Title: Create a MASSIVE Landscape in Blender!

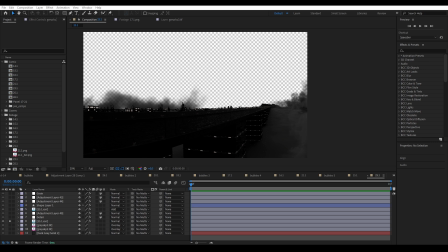part of this project if you just were here for the 3d advice you can just pack your things but if you're also interested in the post process of this image then definitely stay so this is the
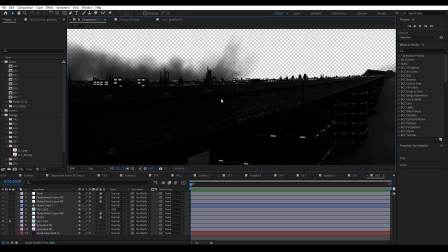raw render and it kind of exposes me here to be honest i'm like a 3d fraud
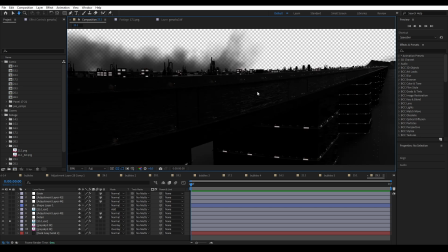with this project it looks absolutely horrible the raw render is super bad and i was aware of that obviously but since this
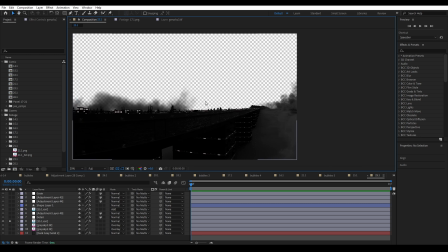is more like a hobby project i didn't want to spend too much time on this so I just rendered it and I was like yeah the lighting is bad but I can probably fix this in post with a few effects and you can see the setup isn't complex at all it has some super simple effects
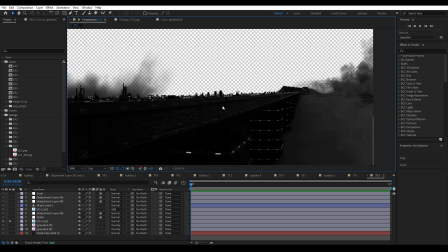but yeah this just goes to show and this is kind of horrible advice but it just goes to show you don't always need to go the extra mile for commercial projects definitely always go the extra mile but for hobby projects you might not need to do it so
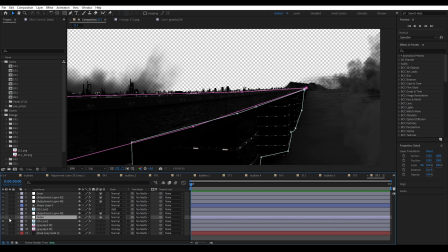we have this very bad render here and i started out with a detail layer it's
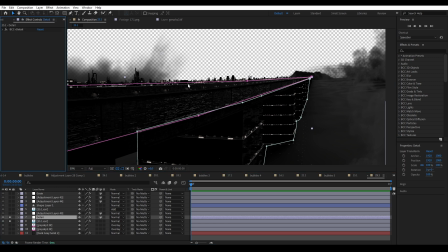just an adjustment layer with the bcc detail effect which is great to be honest it's kind of a really good plugin for a case like this so
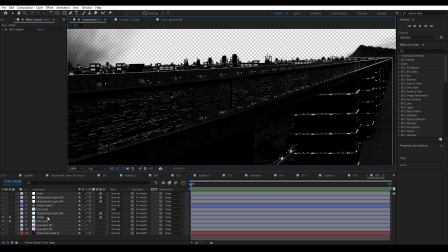if you're doing like large scale renders i'd have like these sci-fi details this add-on could really like bring out more and it's kind of just like a simple curse or like a levels effect it increases the contrast it pushes like the highlights but it does it very specifically
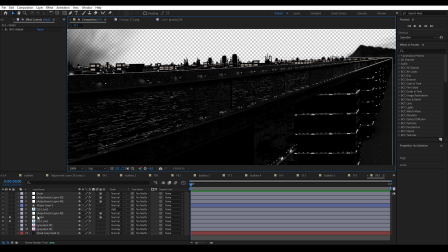it's not just like a level layer right so you can see the difference here it pushes like the contrast it brings out like the details but it does it without
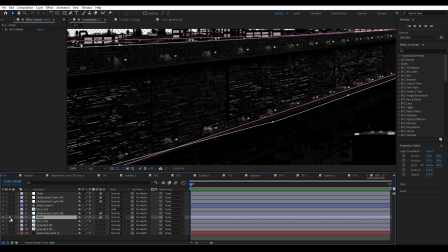like it isn't just a simple contrast if this were just a simple contrast it would crush all the darks but here it kind of adjusts the contrast but it also pushes the highlights but it also pushes the darks very
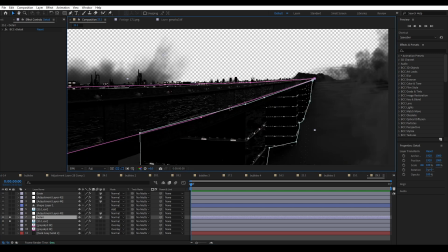nicely so we get that like grungy detail here and i really didn't do much like i just you can set the values here like coarse medium
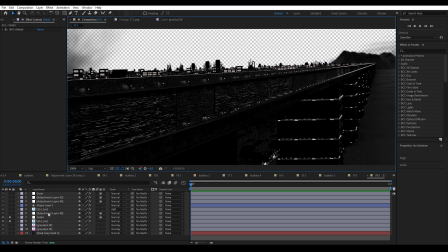and fine and that's about it and it's really great and yeah i i just mask it because i didn't want this effect to be applied to everything
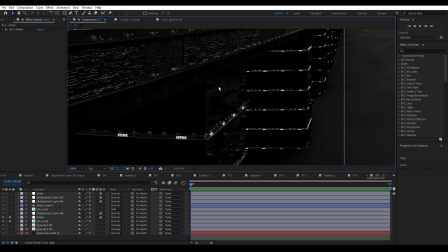and i really like how it pushes like how it improves this
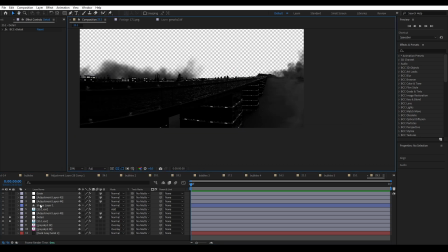section here by a lot so yeah this is a cool effect um
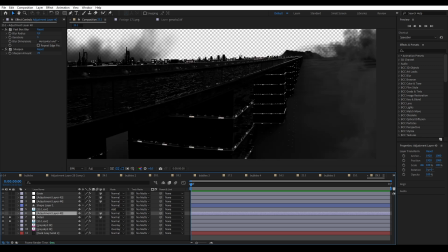so the next effect is a bit weird it might sound a bit counterintuitive so i'm like blurring the image and then sharpening it again
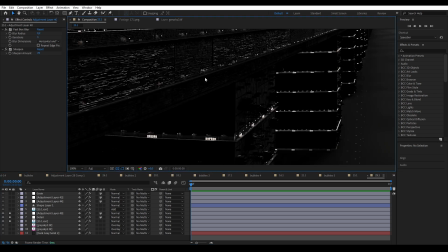i've mainly been doing this for my characters because they are very like stylized and I think 3D on characters like stylist characters tends to look too sharp and perfect so by blurring the whole image and sharpening it again we are kind of making it a bit softer
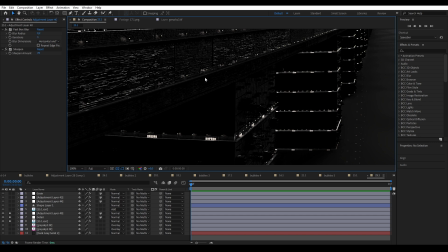but it doesn't look like you're just like blurring it it just sort of blurs the edges sort of and it looks a bit more natural
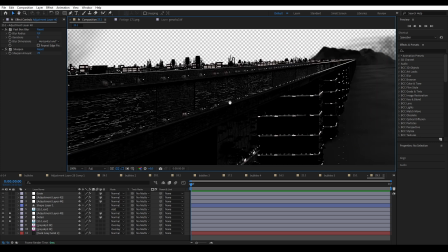and it doesn't have like that perfect 3D look anymore and I used it here as well because I think it really improves the faraway details that are already
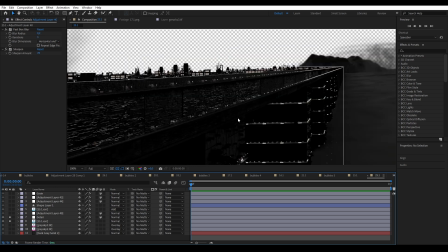like a bit blur to begin with um so if we turn this off this is very crisp and like super detailed but i feel like by
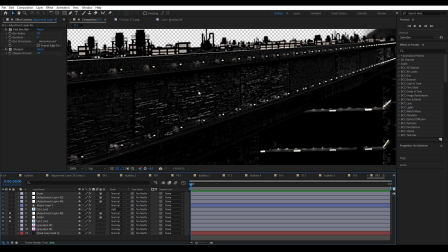blurring and sharpening it it gives the gives it that sort of
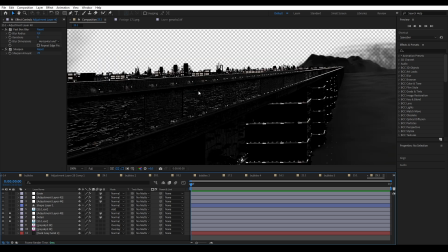like when you look at an old tv and things are maybe a bit too sharpened
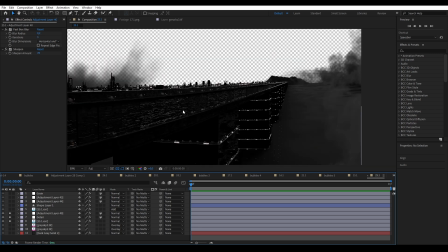and look just with it i feel like it gives it that kind of vibe and i really like that because it looks a bit grungier um just as
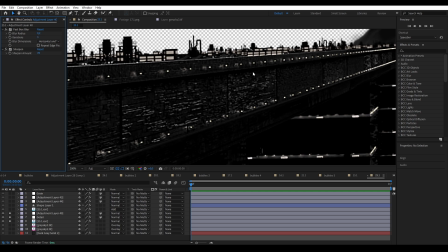a reference without to sharpen it would look like this so yeah i really like the effect um then i just added a